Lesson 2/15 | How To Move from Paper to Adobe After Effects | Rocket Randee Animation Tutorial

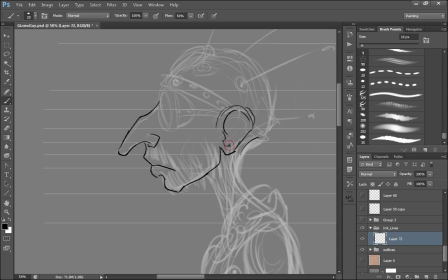(8:26)
I'm trying to stay away from too many sketchy lines and just move with a little more confidence. I've now drawn this character a few times. I have a better sense of where he's going, but the process now is really just cleaner lines and simplification.
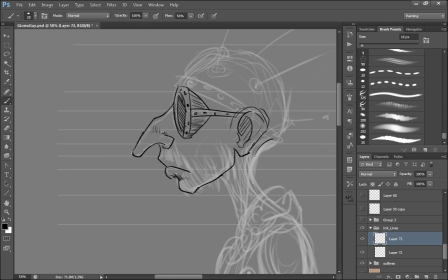(8:42)
I'm still adding some shading as I go, which I like to do. It just makes me feel more confident about the actual character.
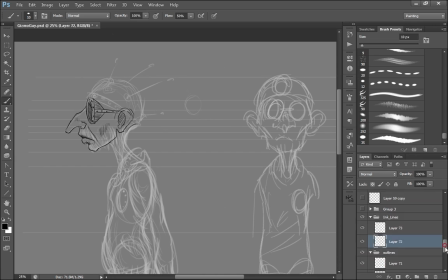(8:51)
And then I just continue to flesh them out. This process will go on for a while as I actually draw the puppet and refine it. And at this stage, I may even go back in and redo a white outline of the front character based on the new visual information I've acquired from refining the profile.
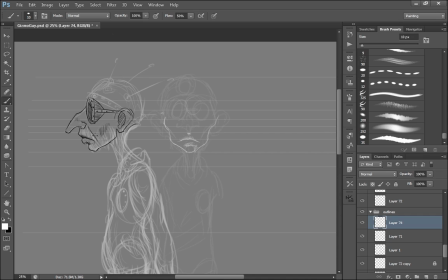(9:11)
But usually I would do the face first and then I would move to the front puppet before doing the whole thing, I kind of jump back and forth constantly based on what I'm more interested on. Also, I may discover that something is just not working and actually will require a redesign. So I don't want to get through the whole puppet and refine one and realize it's not going to work in another.
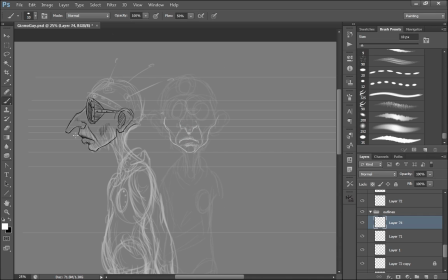(9:29)
So essentially this process continues for a while until I have a convincing front, side, and front three quarter puppet, or as many as I need, and I just really refine these essentially white drawings and then I go through and start to sketch it out.
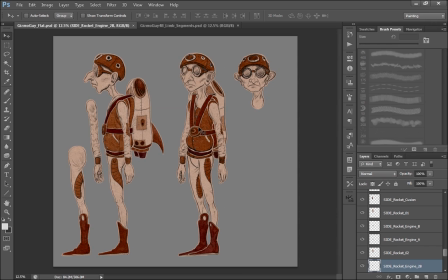(9:45)
I'm not going to go into my whole process of drawing out the character and show you it, because it just takes too long. There's a lot of experimentation and a lot of playing around, trying to get things to look right. I just want to jump in right now and give you the heads up on a couple of things to consider when you're actually designing a puppet for After Effects,
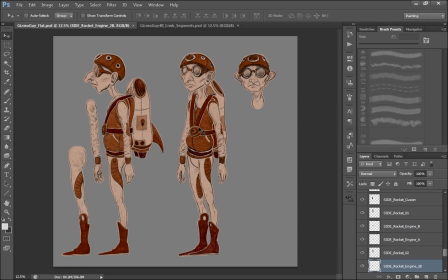(10:02)
be it a segmented puppet or a puppet that you intend on using the puppet tool with.
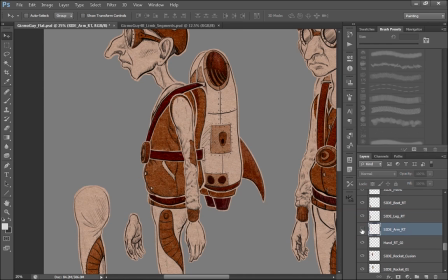(10:07)
For those of you who are not familiar with the puppet tool, in After Effects and even in Photoshop, there's a tool called the Puppet Tool, where you can take singular pieces, or a single layer,
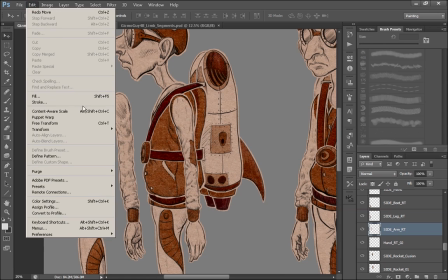(10:18)
like this here, and actually do a warp on it.
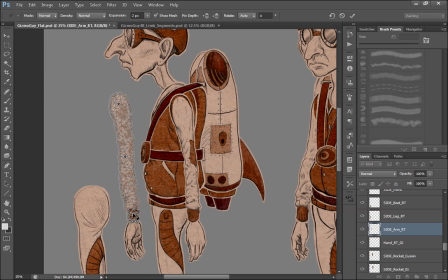(10:22)
Using these pins, you can create joints and actually bend the limb. It doesn't look very good in Photoshop because the bends are very soft. In After Effects, you can make these bends a lot sharper. It used to be you had to segment everything.
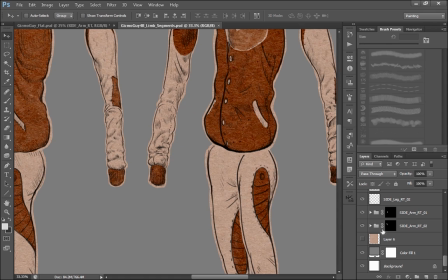(10:38)
So like in this character here, all the joints are actually segmented out.
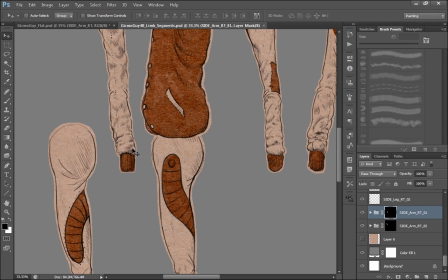(10:43)
So I've got these multiple segments sitting on top of each other with circles up at the joints here so that I
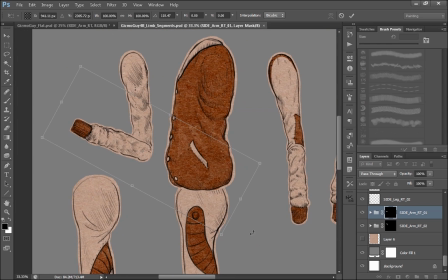(10:49)
can rotate them to achieve a bend in the arm without revealing too much that it's a cutout character.
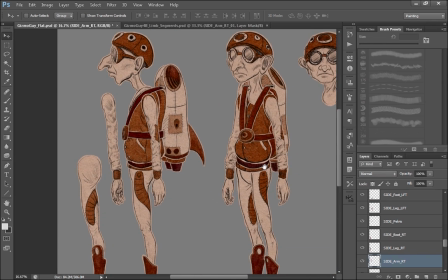(10:56)
These two processes are very important to consider when you're actually designing your character. Is it going to be a puppet tool character or is it going to be segmented?
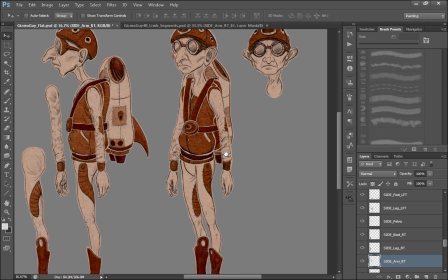(11:04)
Do you want some segmented pieces? I find the puppet tool is not a solve-all solution to animating a character,
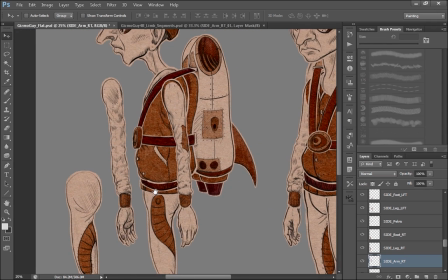(11:12)
oftentimes I find the need to combine both segmented and non-segmented pieces together.
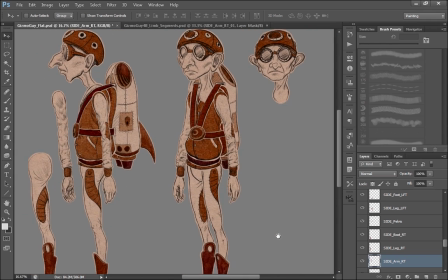(11:18)
Even in this version here, which is the entire layout of the character we're used with the puppet tool, I still have segments.
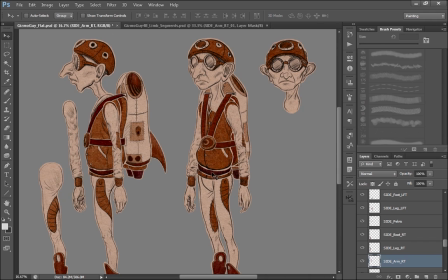(11:25)
I have segments here at the hips, like right here there's, I'm just going to turn on auto-select. Here at the actual hips, there's this thing here, which is part of his shirt, and this is like a separate layer of fabric that would move at a different speed than the upper part of a shirt.
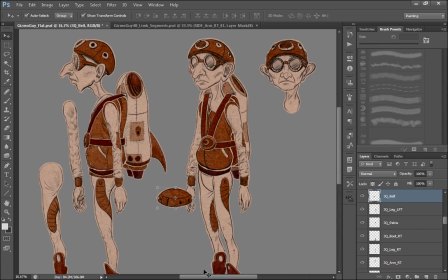(11:39)
I wanted to have the control over that. And then I've got this belt layer here, which I've created that just sort of looks like R2-D2's head, but that's his actual belt.
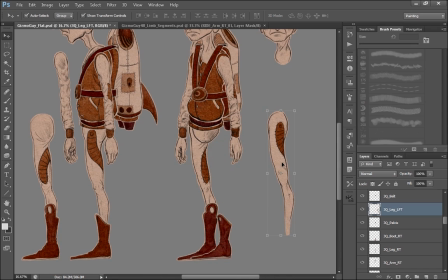(11:48)
And then I have the legs and the boots. And I separate the legs and the boots because I actually want the boot to move a little bit around the leg. So you need to think about these things when you're actually making your puppet and you're deciding how you want it layered.
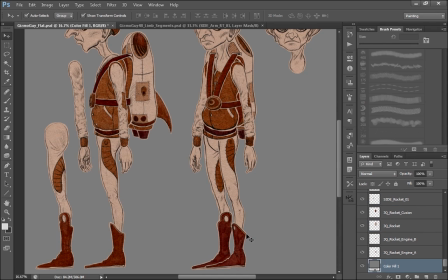(12:03)
If I were to make the leg and the boot all one piece, it would still work, but it would have a very obvious limitation to it.
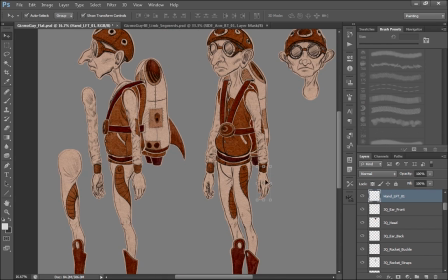(12:11)
Even with the puppet tool character, I still keep the hands separated because I actually want to control which hands I show because I might want to be able to swap out for different hands. Plus, I want that hand to be able to rotate separate from the actual fabric on the wrist, so I want to have those interacting a little more dynamically.